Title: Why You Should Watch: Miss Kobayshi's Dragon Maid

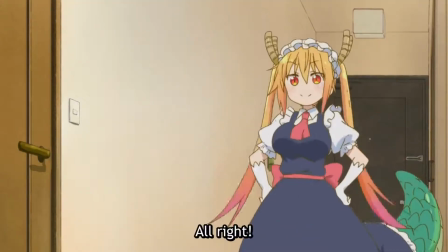(16:23)
However, on a repeated listen to the soundtrack, I noticed that the music,
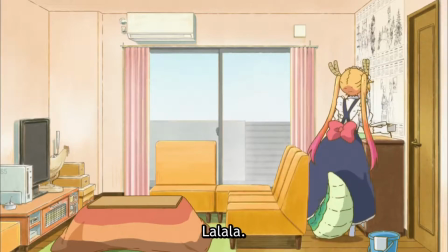(16:28)
while a lot of it is just there to fill the role of background music, there was also quite a few great songs in there as well.
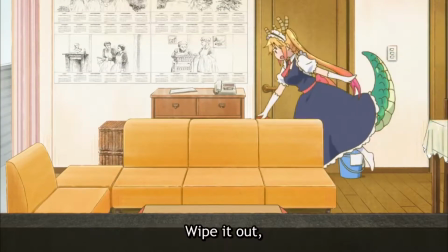(16:36)
There is one track in particular that I found the most memorable in the first watchthrough that I did, and it was Goodnight,
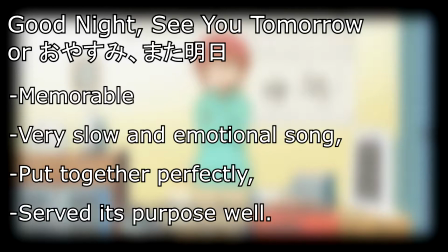(16:44)
See You Tomorrow, which I liked for its slow and beautiful pacing and composition,
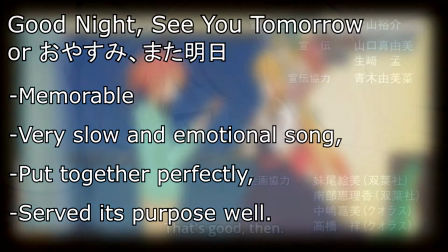(16:48)
and it did more than serve its purpose in the few scenes that it was used in, primarily at the ending of episode one.
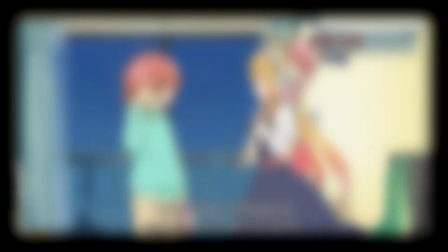(16:56)
Like I mentioned before, though, some of the songs were lost in the anime that shine brilliantly when listened to separately.
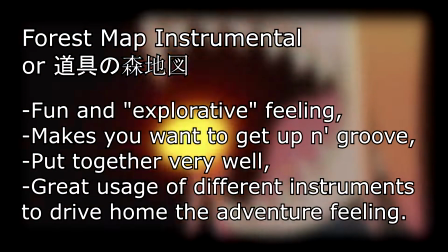(17:04)
Songs like Forest Map Instrumental, which I like for the faster pace and energetic feeling.
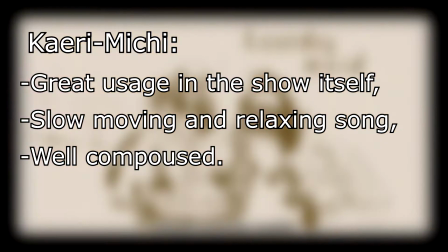(17:10)
Karamichi, which is also great for setting slower and more touching scenes that,
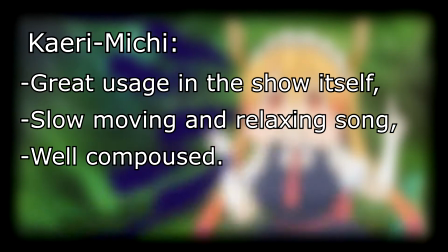(17:15)
as you know, I've done nothing but gush about, is truly amazing as well.
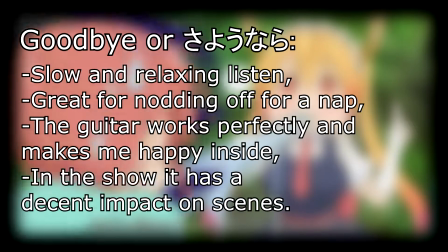(17:21)
Goodbye is great for the same reason as Karamichi,
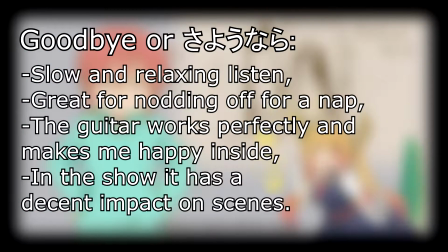(17:24)
but also is just a good song to listen to and relax. and Extraordinary Every Day,
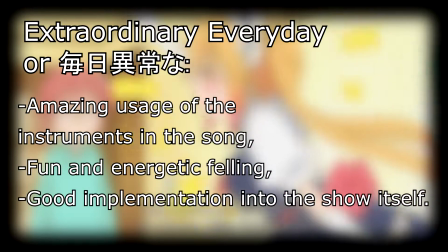(17:31)
which I love for the fun and energetic usage of the instruments. I found it very good and well implemented into the show itself as well.
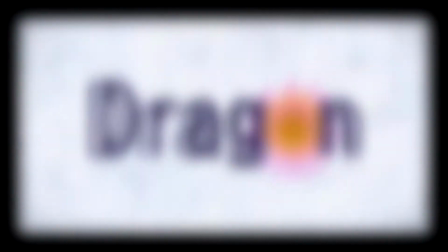(17:40)
Then of course there is the best song in the whole show, and it's the song that they use for the opening of every single episode, Azera No Rhapsody.
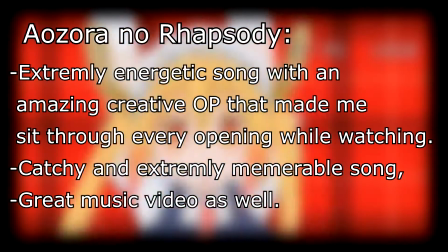(17:49)
Now I want to state that I might have missed a few songs due to me being limited to watching what I could only find on YouTube.
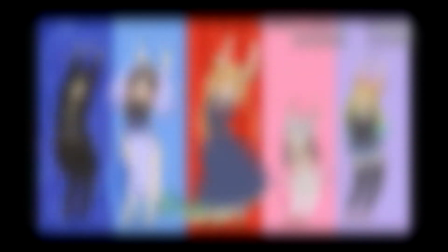(17:56)
However, I was pleasantly surprised at the Joya experience when I went back and listened to the soundtrack again,
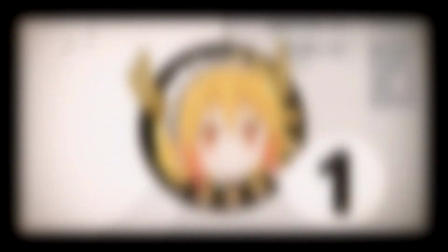(18:01)
and I even found some songs I'm going to personally use myself even. So I'm going to give the soundtrack a solid B-.
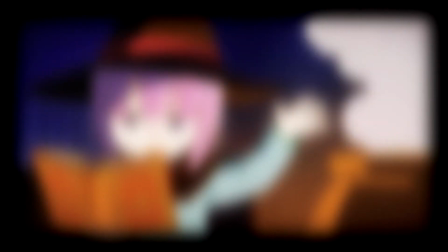(18:09)
A lot of music is forgettable, but there are a few hidden gems inside there.
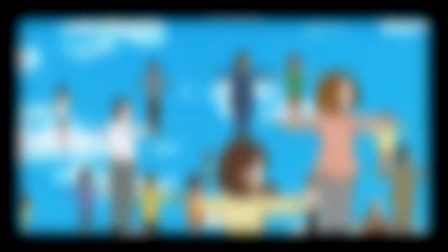(18:15)
But you will have to listen to the soundtrack alone by itself, and not watch the show to truly experience them.
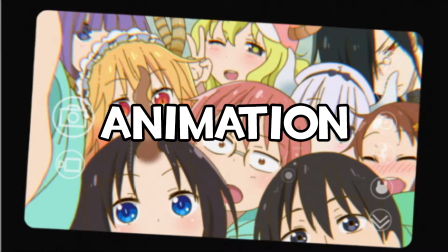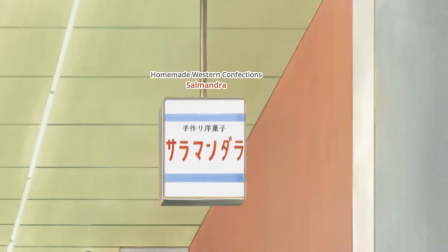(18:29)
Miss Kobayashi's Dragon Maid is a stellarly animated show.
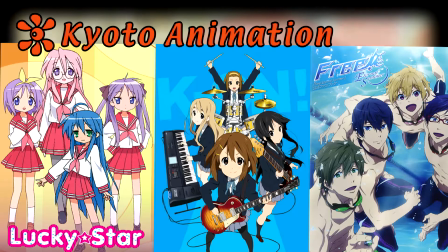(18:33)
Animated by the same company that brought you K-On, Kyoto Animations, brought their A-game when making this show.
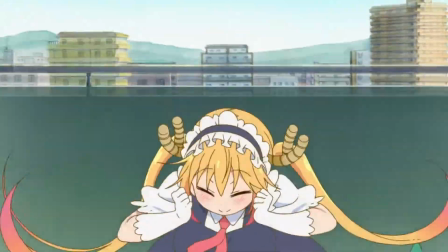(18:39)
Miss Kobayashi's Dragon Maid is animated with vibrant and expressive characters that are appealing
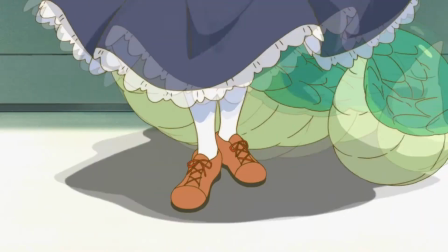(18:45)
to the eye due to their bright colors that help draw your eyes to keep attention on the characters themselves.
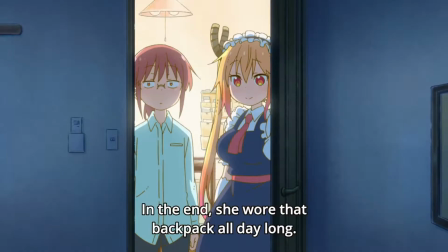(18:50)
The show is really a joy to just look at because of all the soft curves
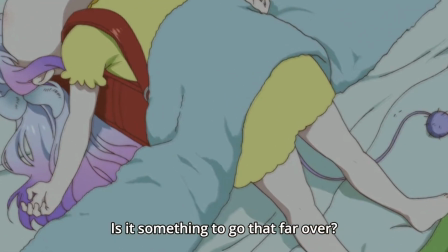(18:56)
that let the gentleness of the colors and the drawings relax your mind as you watch.
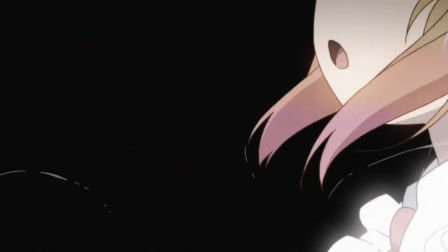(19:01)
Then there are also the action scenes where a dragon may be using a power like burning a kitchen with fire,
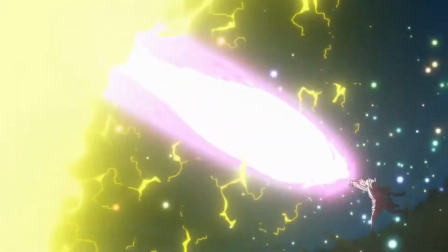(19:08)
or this beautifully animated fight scene that was held in the field between Kana and Toru,
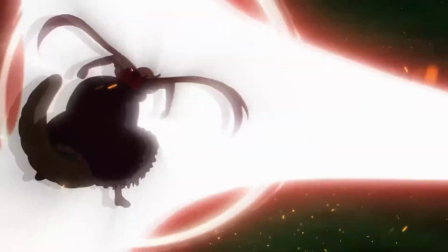(19:14)
which drops the normal art style to bring more jagged and rough drawings to
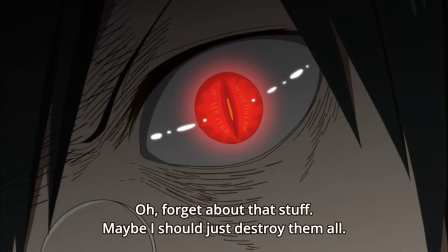(19:20)
remind everybody that we're still dealing with super deadly dragons capable of destroying this entire planet,
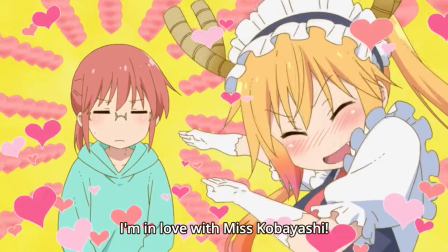(19:27)
which is something that I personally love a lot.
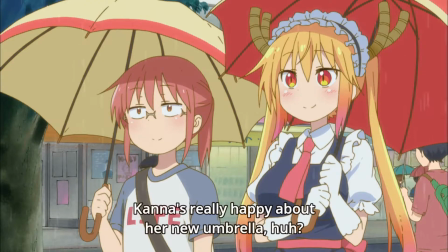(19:30)
I think that the animation looks great and that every single scene flows together extremely well,
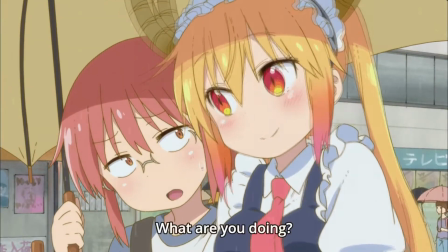(19:37)
so I have to give the animation of the show a A.
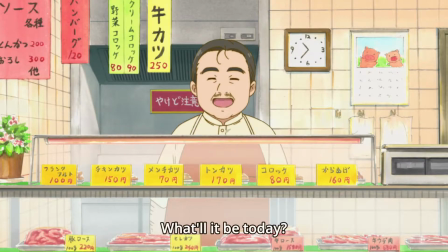(19:45)
The voice acting of Miss Kobayashi's Dragon Maid is absolutely stellar.
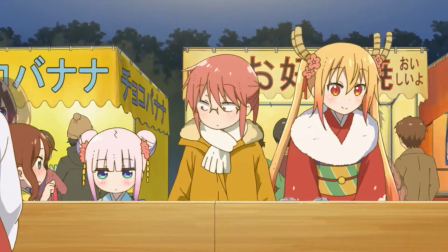(19:51)
I find both the Japanese and the English dubs are great, so that's why I'm going to be covering both of them.
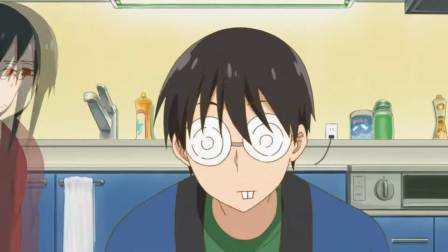(19:57)
I feel like in both, every single voice actor really got into their role of the characters and was able to put
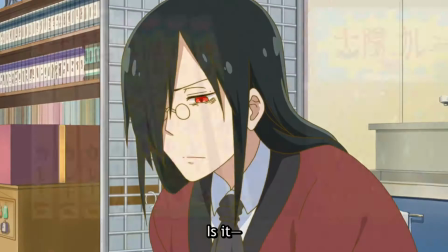(20:03)
across the most emotions I've felt in characters for a very long time.
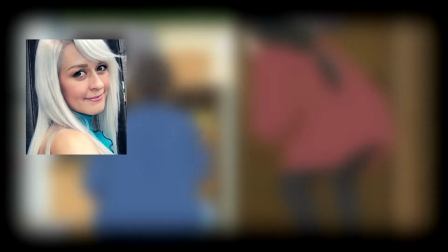(20:08)
My favorite of the bunch being Sarah Weldon Hilt and Yuki Karahara's performance as Toru.
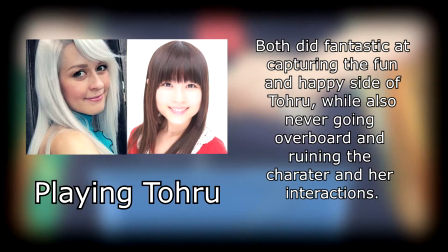(20:16)
They both nailed the fun and energetic personality of Toru's character, while not making her overly loud and annoying.
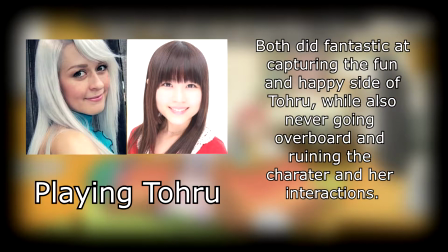(20:23)
And I can't really choose between the two when it comes to which I like more,
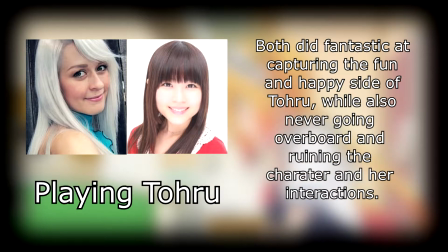(20:29)
because they both simply are perfect for this role.